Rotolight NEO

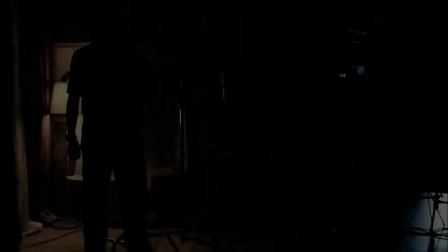(4:41)
So these are the 2 components of that shot.
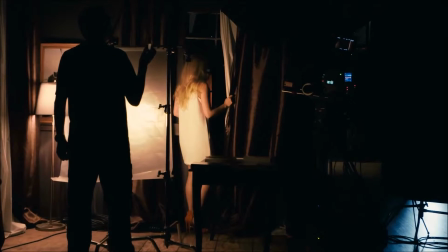(4:44)
There's the firelight, and Rob, uncover it, and that's the lightning.
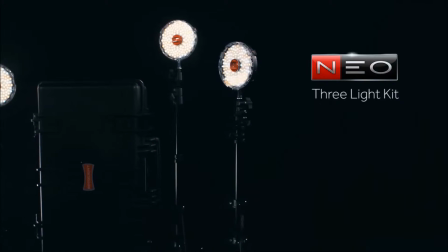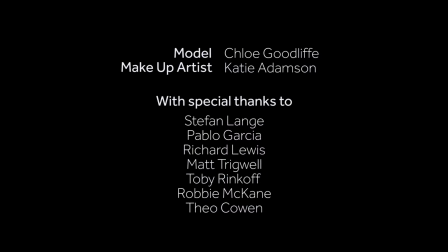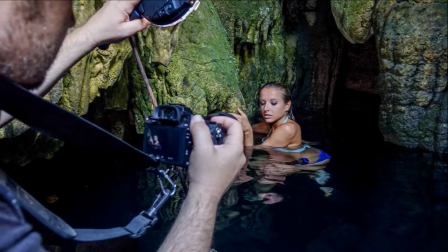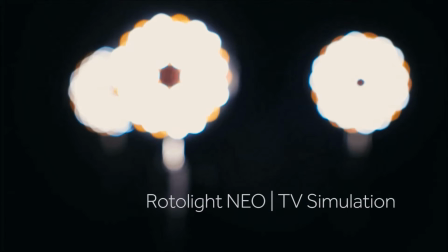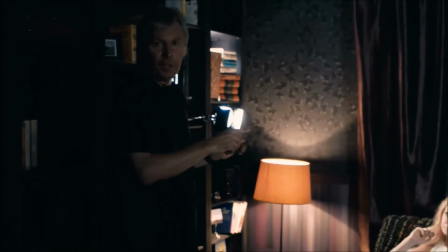(5:32)
This setup, a character walks into the shot, sits down, turns on the television.
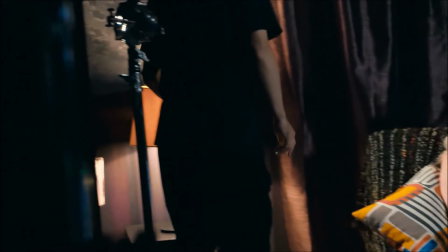(5:39)
So I've got a practical here, which makes the wall look nice but doesn't do anything for a person.
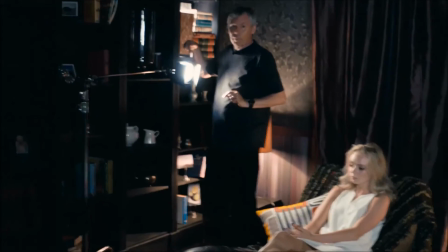(5:46)
So I've got one of our 3 Rotolights in here.
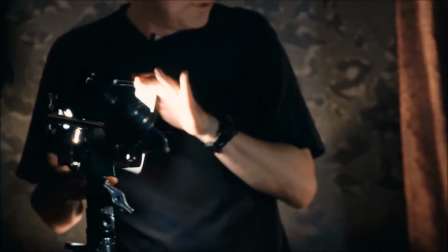(5:49)
Just on here, on a flag arm, with some doors, just a little bit of light, looks like it comes from there.
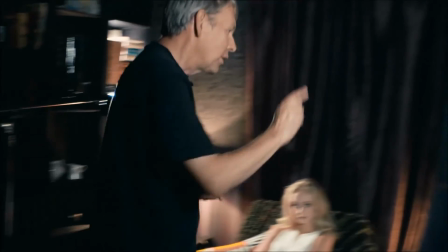(5:56)
A little bit of keep, that's all, I don't want anything else on there. The fire is over this side of the room, once again on a flag arm,
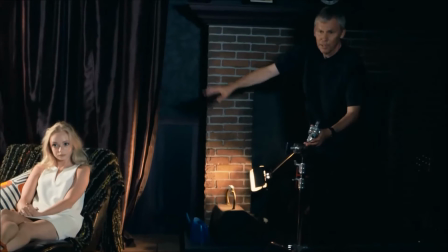(6:05)
tucked in here, not spilling all over the place because otherwise the whole set becomes active with flickering light.
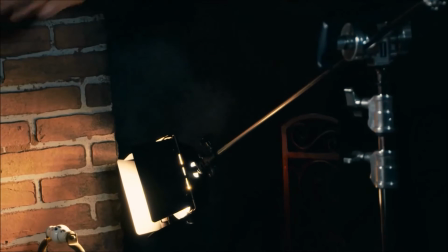(6:11)
It's just kept on the wall, a little bit on the curtain, so there's just a little bit of action.
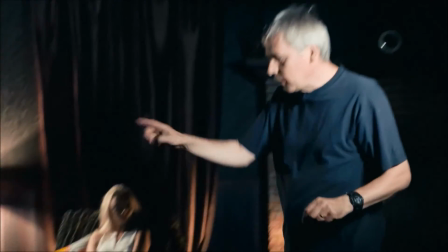(6:17)
So that's 2 lights. The third light is this one, and this is the TV mode.
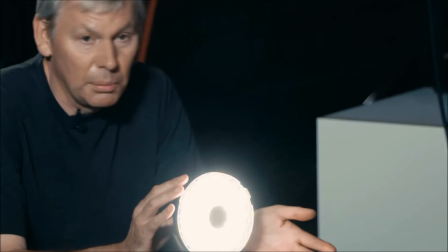(6:23)
Just switch on, television, normally daylight on the screen, so I'll whack it right up to daylight.
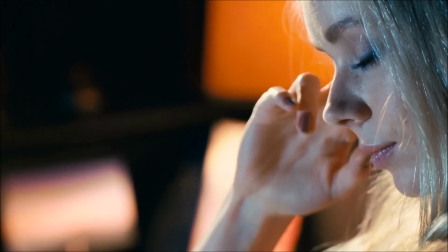(6:32)
Set the level that I want, probably about there.
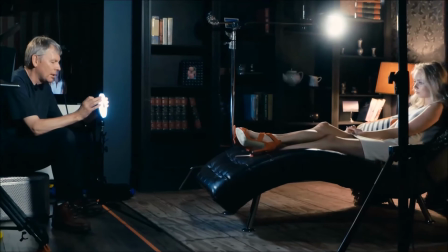(6:38)
Then go into the effects modes on there. Special effects, select TV.
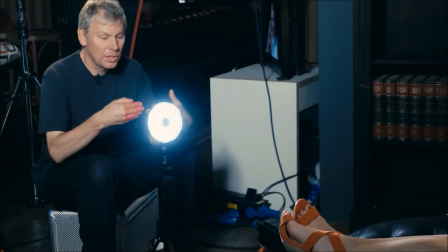(6:45)
You can vary the speed that the image changes as if the scene changes on the television, fast or slow. And then there's a trigger button on there so you can turn it off. The idea being if somebody comes in, switches on the television,
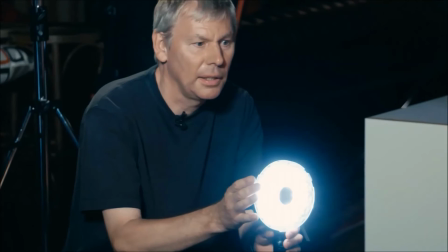(7:01)
it comes on, and then equally it can go off just on the trigger.